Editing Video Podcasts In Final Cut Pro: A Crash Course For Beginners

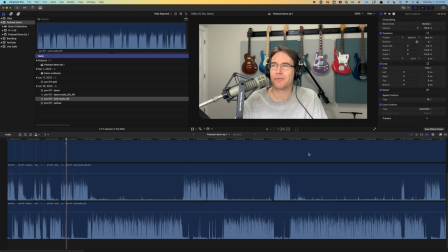(24:47)
And I'll just keep doing that throughout the entire episode. Once I'm done, that's when I'll go back and
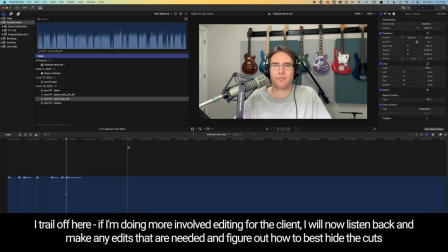(24:57)
depending on what the client needs. Typically, this is all I do, just because there's only so much we can do with a typical podcast to hide the cuts.
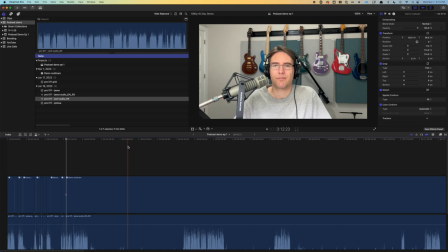(25:14)
I mean, there's only really three ways to hide a cut. We can use B-roll, we can use zoom in, zoom out,
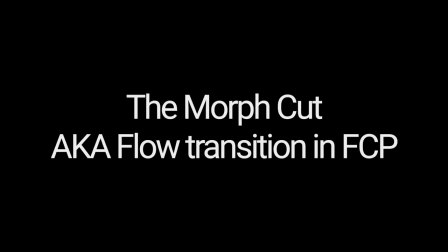(25:26)
or we can use the morph cut, or in Final Cut Pro, they call that the flow cut.
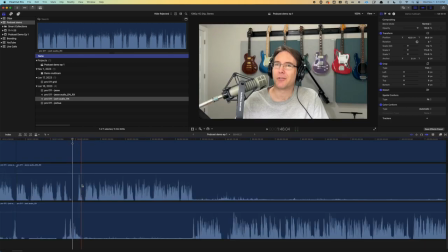(25:34)
Let's take a look at each one. So let's find a place where we do a cut.
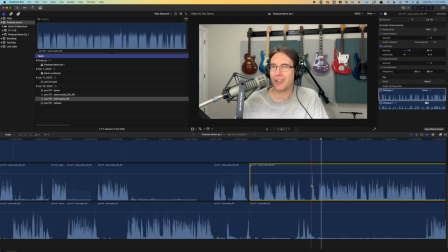(25:43)
Let's cut out the so.
True. It is. Yes, indeed.
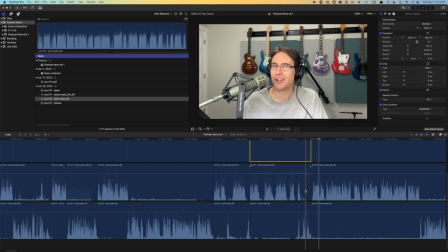(26:02) Yes, indeed. I come from a mostly...
So we've got two things here which are going to call attention to the edit. We've got the visual jump cut, and then we have the cutoff breath.
Yes, indeed.
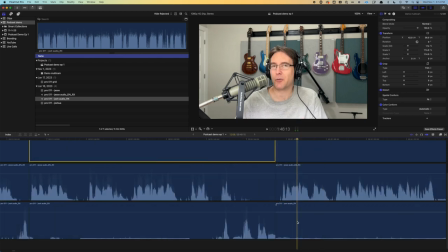(26:18) I come from a...
So the easy one to take care of is the breath. We can either cut that out completely, or we can extend it out so it's not cut off.
It is.
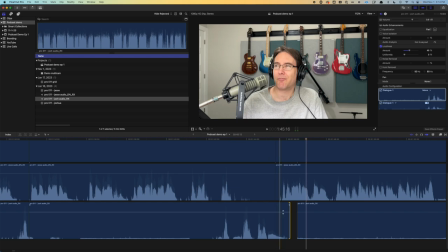(26:37) Yes, indeed. I come from a mostly...
So I would just cut that out.
It is. Yes, indeed. I come from a mostly...
But we've still got the obvious jump cut here.
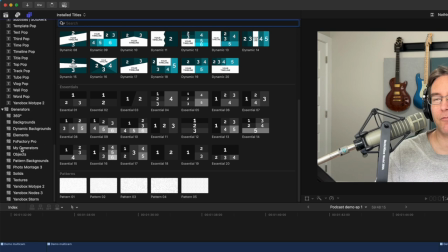(26:53)
We could go into titles. Let's do a solid custom,
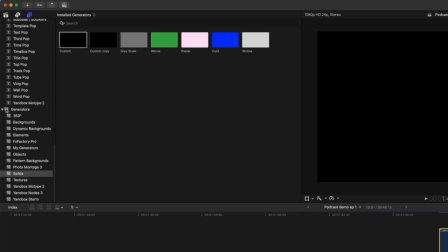(27:03)
which is basically just a black screen. Let's say we wanted to put some text on it.
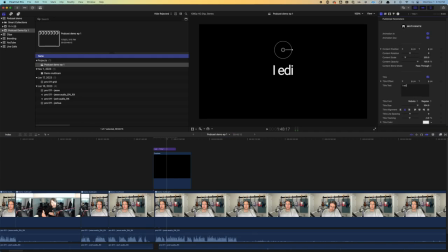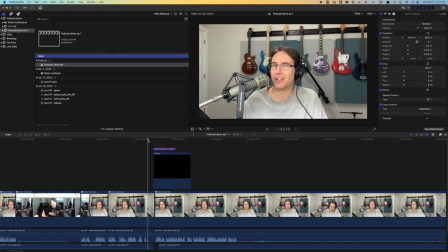(27:20)
This is really generic and not what I would do, but for our purposes, it's a good demonstration of how we hide a cut with B-roll.
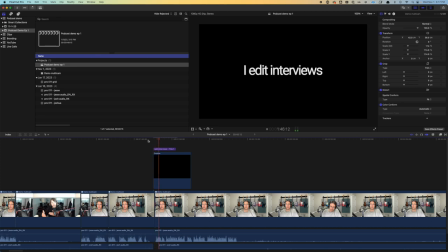(27:31) It is. Yes, indeed. I come from a mostly interview editing background, so...
So I might cut that down.
It is. Yes, indeed. I come from a mostly interview editing background.
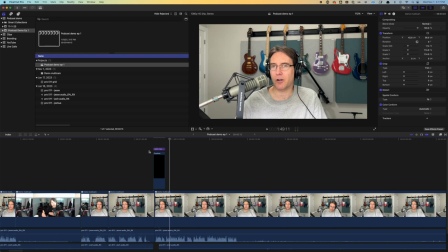(27:48)
So now we've hidden that cut with B-roll. B-roll can be anything from an image to a text overlay like this to another video clip. Anything we can use that plays over the top of the primary video.
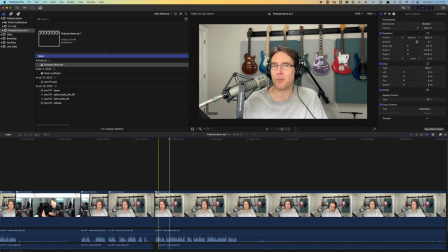(28:09)
We'll get rid of that. Another option we can do is, since we know we've got these two cuts, I mean, we can hide it with right here because we're changing camera shots.
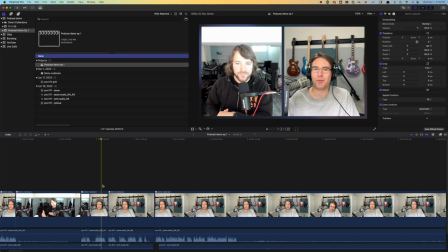(28:25)
So we go from the grid to just the shot of me.
One after the other.
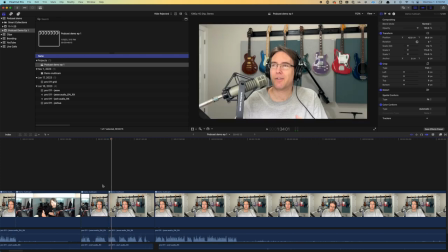(28:31) That's right. But you have... So there's...
We don't really see the edit there. But the other way we can handle it is by changing the zoom.
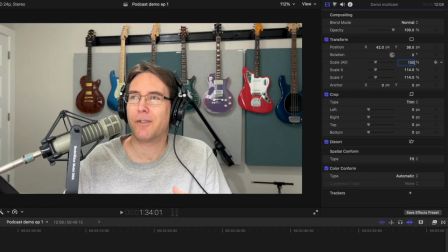(28:43)
So let's change this one to 100%. So now when we go from this clip to the next, we'll have a change in the zoom.
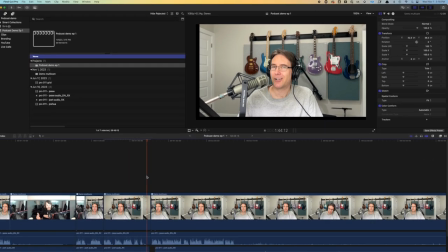(28:54) Yes, indeed.